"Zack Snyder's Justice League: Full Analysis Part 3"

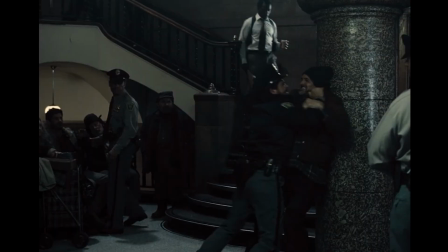I love the look of the Gotham Police Department and how it feels like it belongs in the timeless era of Batman the Animated Series.
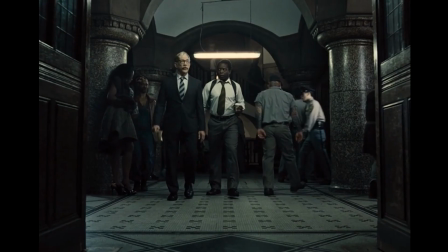It has an atmosphere that evokes brown-coated detectives and noir more than our slick modern world.
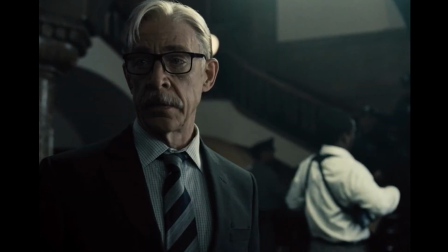This is our first real look at J.K. Simmons' portrayal of Jim Gordon, and I honestly think he is great.
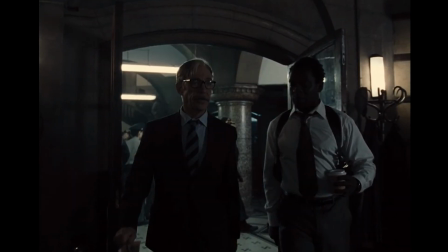His mustache is solid, he looks like he walks straight out of a comic book, and I love his somewhat caustic but insightful commentary.
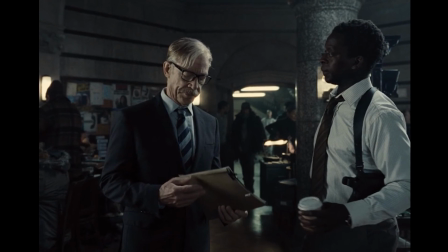He captures the tough but good-natured cop that is Commissioner Gordon, and I love how this scene ends with the obvious tease that we are going to see the Bat-Signal in action.
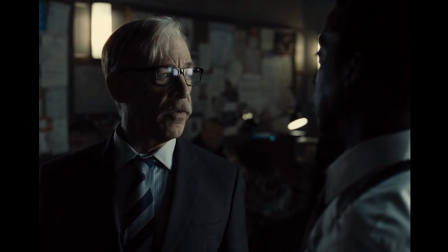Despite the more grounded tone of Snyder's DC Universe and its idea of gods walking among us, Justice League,
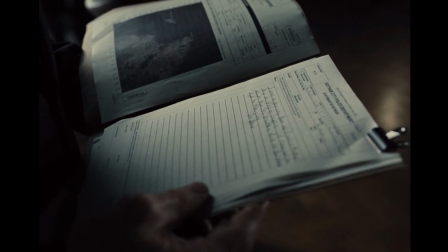in its return to fantasy, is slowly reconstructing comic book-y elements like the Bat-Signal back into the narrative.
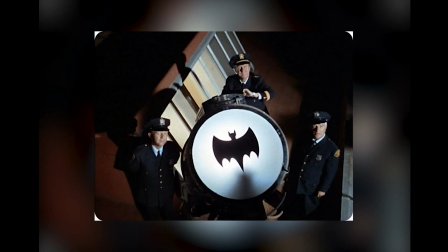The Bat-Signal is perhaps a silly comic book-y thing, but it's lovable and it's iconic, and it's cool to see it get brought back.
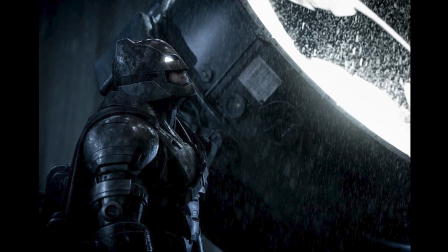If BVS is an epic deconstruction of these characters in this world, then Justice League is a reconstruction,
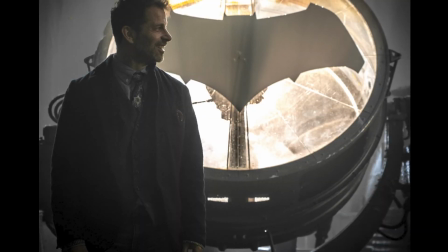as Snyder himself has said, and part of that reconstruction involves returning the characters to the core of their comic book roots,
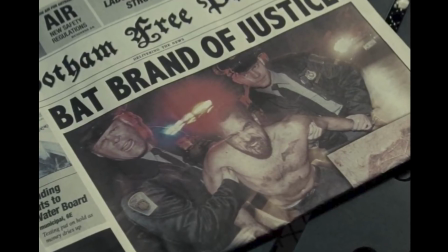as opposed to divulging from them and dissecting them.
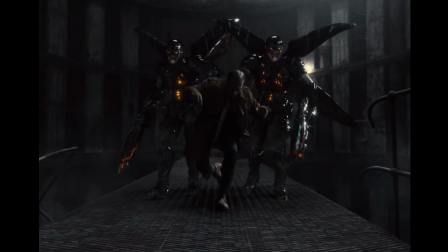Silas is escorted to be held with the other prisoners, and if you look real close you can see Howard the Janitor is still alive for now as well.
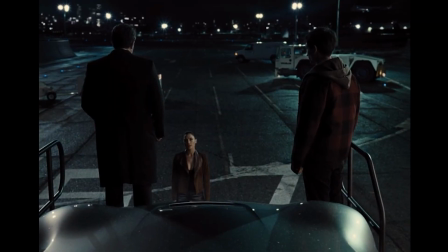Our current three Justice League members all meet up next. Barry continues to light up every scene he is in and to make me laugh with nearly every line.
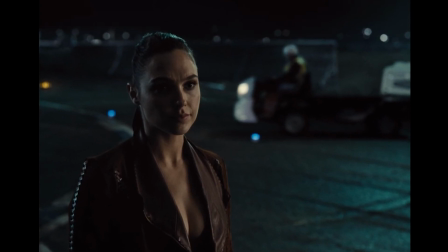His awkwardness introducing himself to Diana achieves the idea of his nervousness being
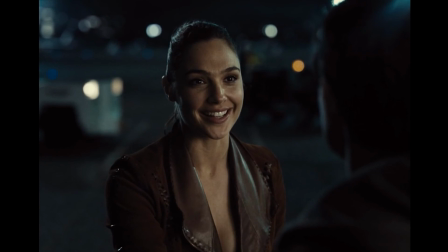her in any way, and her genuine heart can be shown by her warmth and her belief that Cyborg will come around given time.
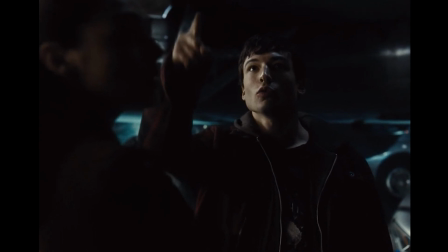We then see the Bat-Signal in all of its glory, which is awesome to finally see. Barry is like a kid at a candy store while Bruce kind of smiles.
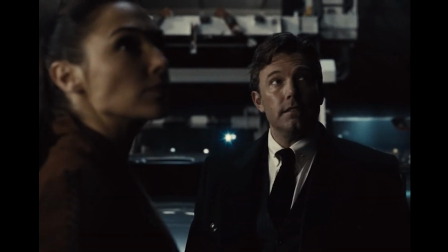I think the youthful energy of Barry brings out a side of Bruce that we never got to see in BVS.
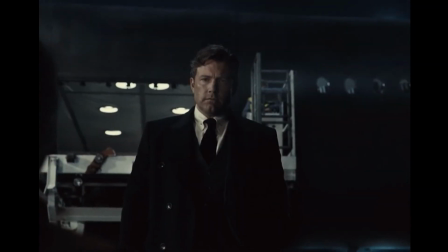He may be mostly self-serious, but he gets to be a little self-aware of his character in a positive way here.
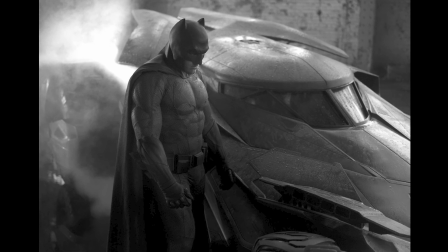BVS is meta about the character of Batman, and the way that it pushes what we accept as a proper Batman to the brink.
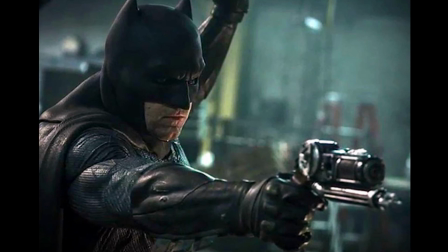It puts the character in jeopardy, and then restores him.
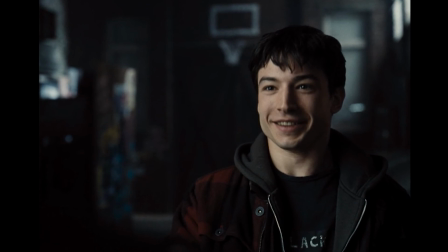In Justice League, we have Barry enthusiastically fanboy over the Bat-Signal and Batarangs, and all the classic, wonderful Batman things that we love,
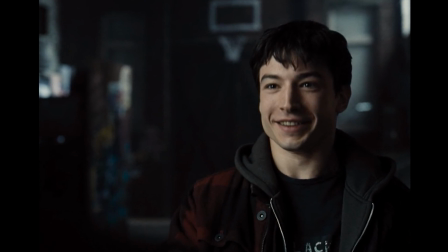and we are able to have Batman himself be a bit self-aware about how seriously cool and silly some of these things are.
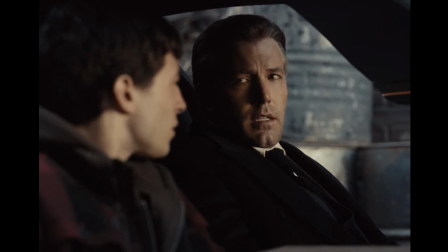Aquaman mocks Batman for his costume, how he dresses like a bat, and Barry questions how he doesn't have any powers except for money,
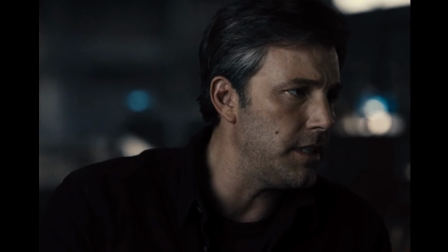and these are long-spoken of comical critiques of the character that this Bruce kind of self-embraces and goes along with,
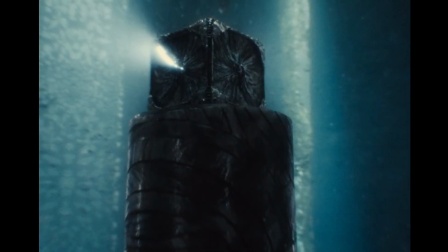which is really neat. We return to Atlantis and find the Mother Box stirring, inevitably drawing the attention of our villains.
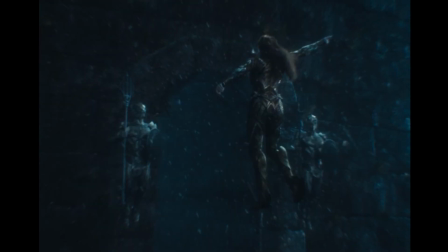We are told that Mira is a commander, and she creates a bubble to speak with one of her soldiers.
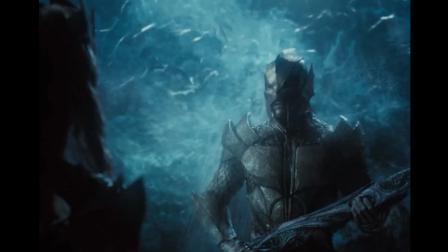He is reporting back that Orym will not send any guards for the Mother Box because they are all busy in the rebel regions,
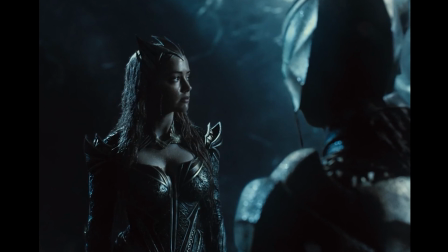meaning that they are contributing to his effort to stoke the flames of war. This is similar to what we learned with Volko, but in the case of Mira,
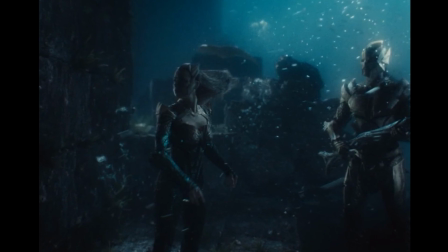Orym's inaction means that she has to take matters into her own hands, and she takes personal responsibility for the matter.
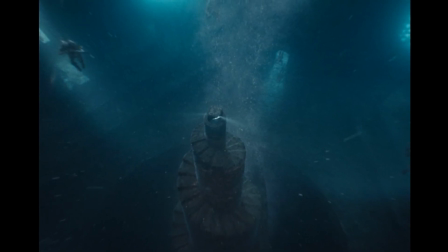I like how after Steppenwolf's boom tube appears and disappears, a flurry of bubbles remain where it was projected.
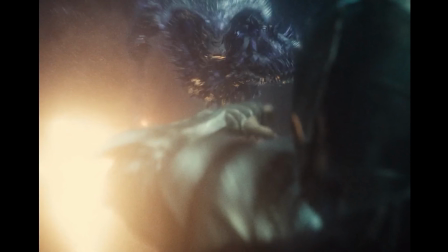Steppenwolf flies onto the screen headfirst in another shot that looks like it belongs in 3D IMAX, with his head flying inches from your nose.
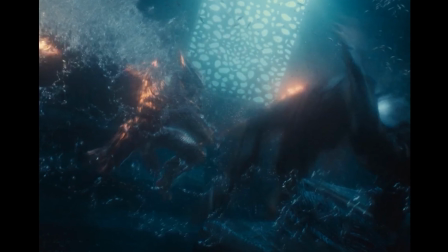He effortlessly dispatches Atlantean soldiers, and their blood darkens the water.
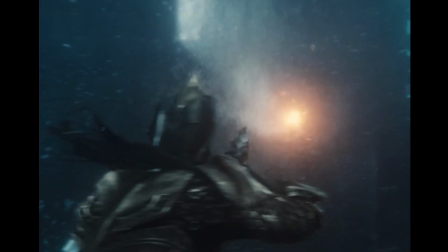I like the hints of sci-fi within Atlantis that we get here with the Atlantean blaster guns that will evolve into a full sci-fi fantasy aesthetic within the Aquaman film.
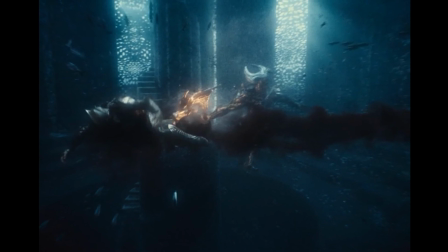I think this is the most brutal Steppenwolf has been so far. With the Amazons, he was fighting against a large number, and the main feature of that sequence is the chase.
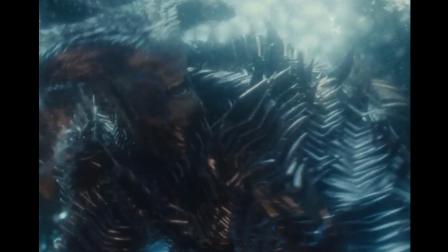Here he is less stoic and more rageful. He bares his teeth and yells and slices Atlanteans in half with ferocity.